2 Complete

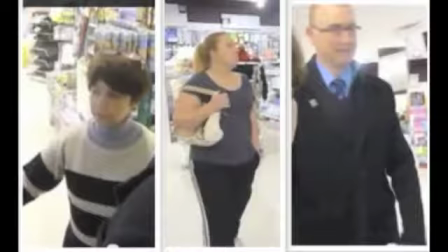7s
The characters in my sequence are represented in terms of social groups, particularly my main character.
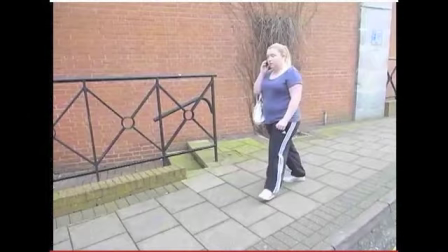13s
Different social groups that represent my character include age and social class.
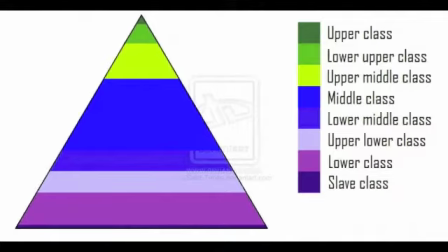18s
My main featured character is represented significantly in terms of social group, for example, social class.
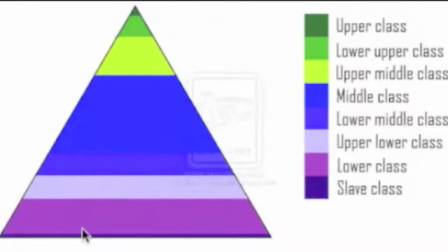27s
In order to follow the storyline I'd opted for, it was important to capture the character as a working-class single mother to make my storyline realistic and fit in with the conventions of a social realism film.
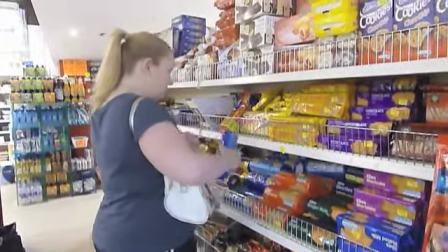38s
I represented her in a way that suggested she's part of the chav subculture,
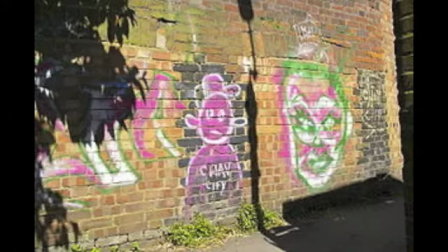43s
which by stereotypically representing her in this way would allow the audience to clearly understand her character.
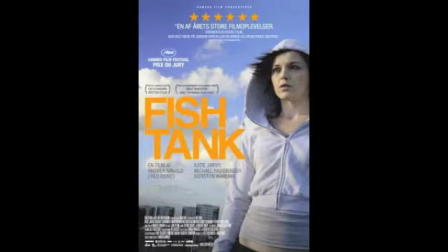50s
It shows the character in a negative light as it encourages the audience to associate stereotypical behaviours,
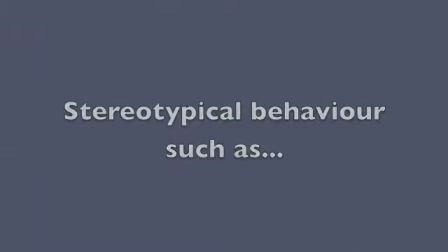55s
including such things as theft,
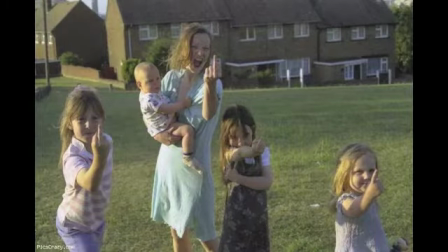63s
having children at a young age, wearing tracksuits and untidy clothing,
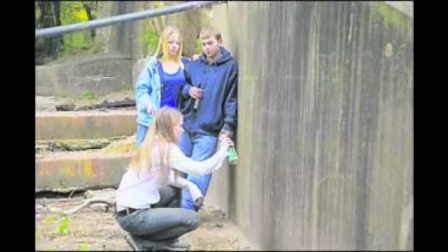70s
and being deviant and not conforming to laws.
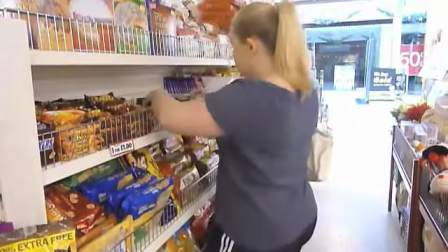74s
In my sequence, she was shown immediately committing a crime following a stereotype that clearly identifies her lifestyle to the audience.
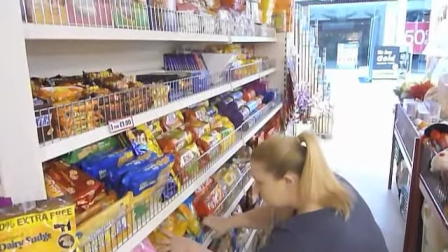82s
I decided to follow this representation as in contemporary society, the media over-exaggerates the deviant behaviour of chavs,
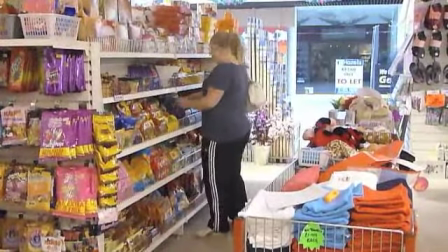90s
therefore the audience would be familiar with this topic and could relate easily without having to actively watch it,
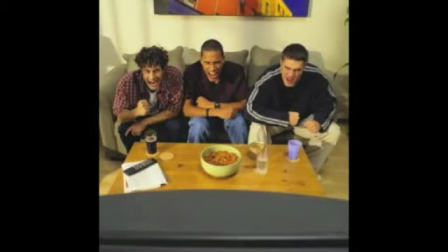96s
for example, heavily concentrating. This scene illustrates the kind of activity and people she's associated with.
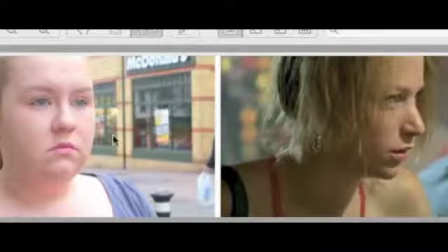103s
It suggests a lack of money. My character has been represented in a similar way to Andrea Arnold's Wasp.
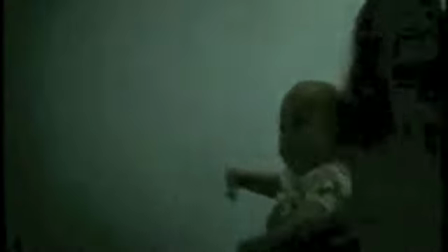110s
Natalie is similar to my main character from the point of view that they're both single mothers, with lack of money, who both want the best for themselves and children.
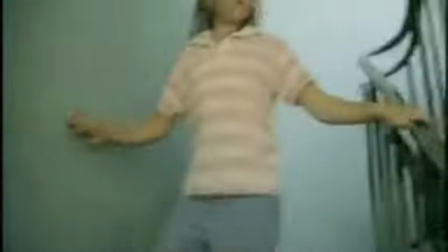118s
For both characters, this is shown through the run-down clothing choices and their appearance facially,
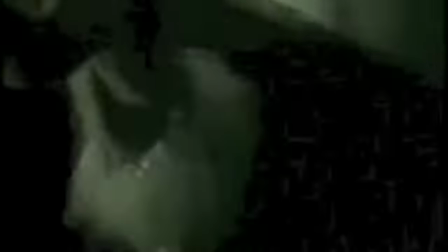124s
as she's shown to wear minimal makeup and shown slightly gritty,
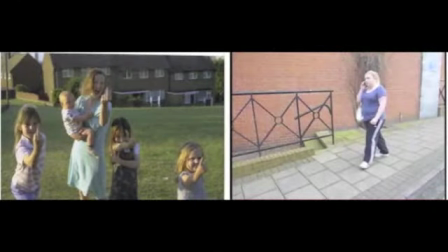127s
representing desperation, lifestyle, and makes her to appear not to possess disposable money.
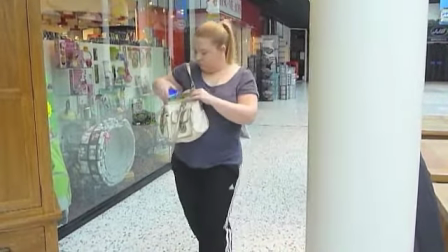134s
My character is shown wearing tracksuit bottoms with a plain, very simplistic top and a pair of run-down, gritty trainers,
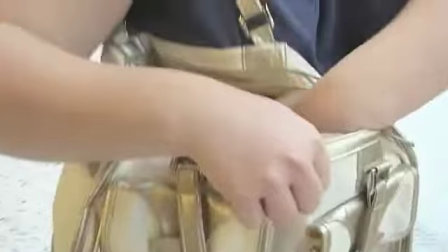140s
whilst holding an old discoloured bag, reinforcing lack of money, as her specific gender stereotypically has numerous bags.
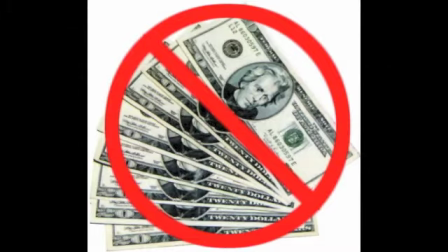147s
However, this shows she may be lacking her income. My character's role in the film is also similar to the character of Natalie,
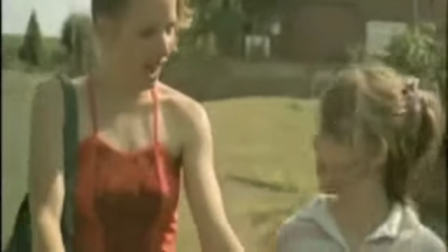155s
as she is a mother struggling to keep her children alive on a daily basis, which is signified throughout the theft of the food in my sequence.
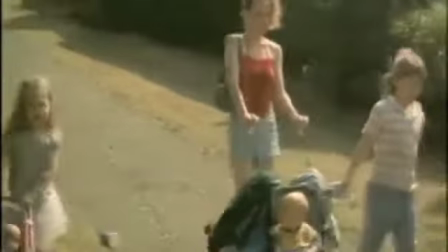163s
In terms of age, my character's purposely been represented as a young adult to coincide with the audience,
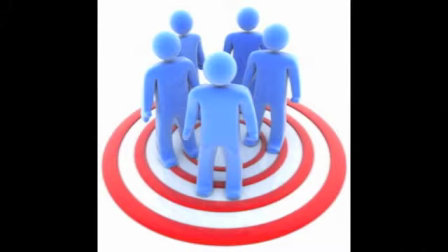169s
allowing them to relate as the target audience are of a similar age range. My target audience was 21 to 30 years of age, so similar to my character's age.
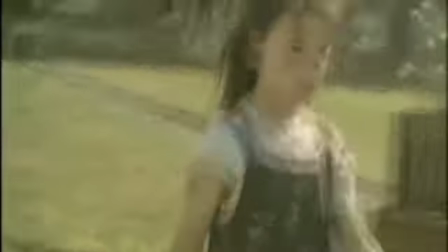180s
By showing her as relatively young with multiple kids, this represents her lifestyle in a way I'd aimed, as it suggests a struggle and material deprivation.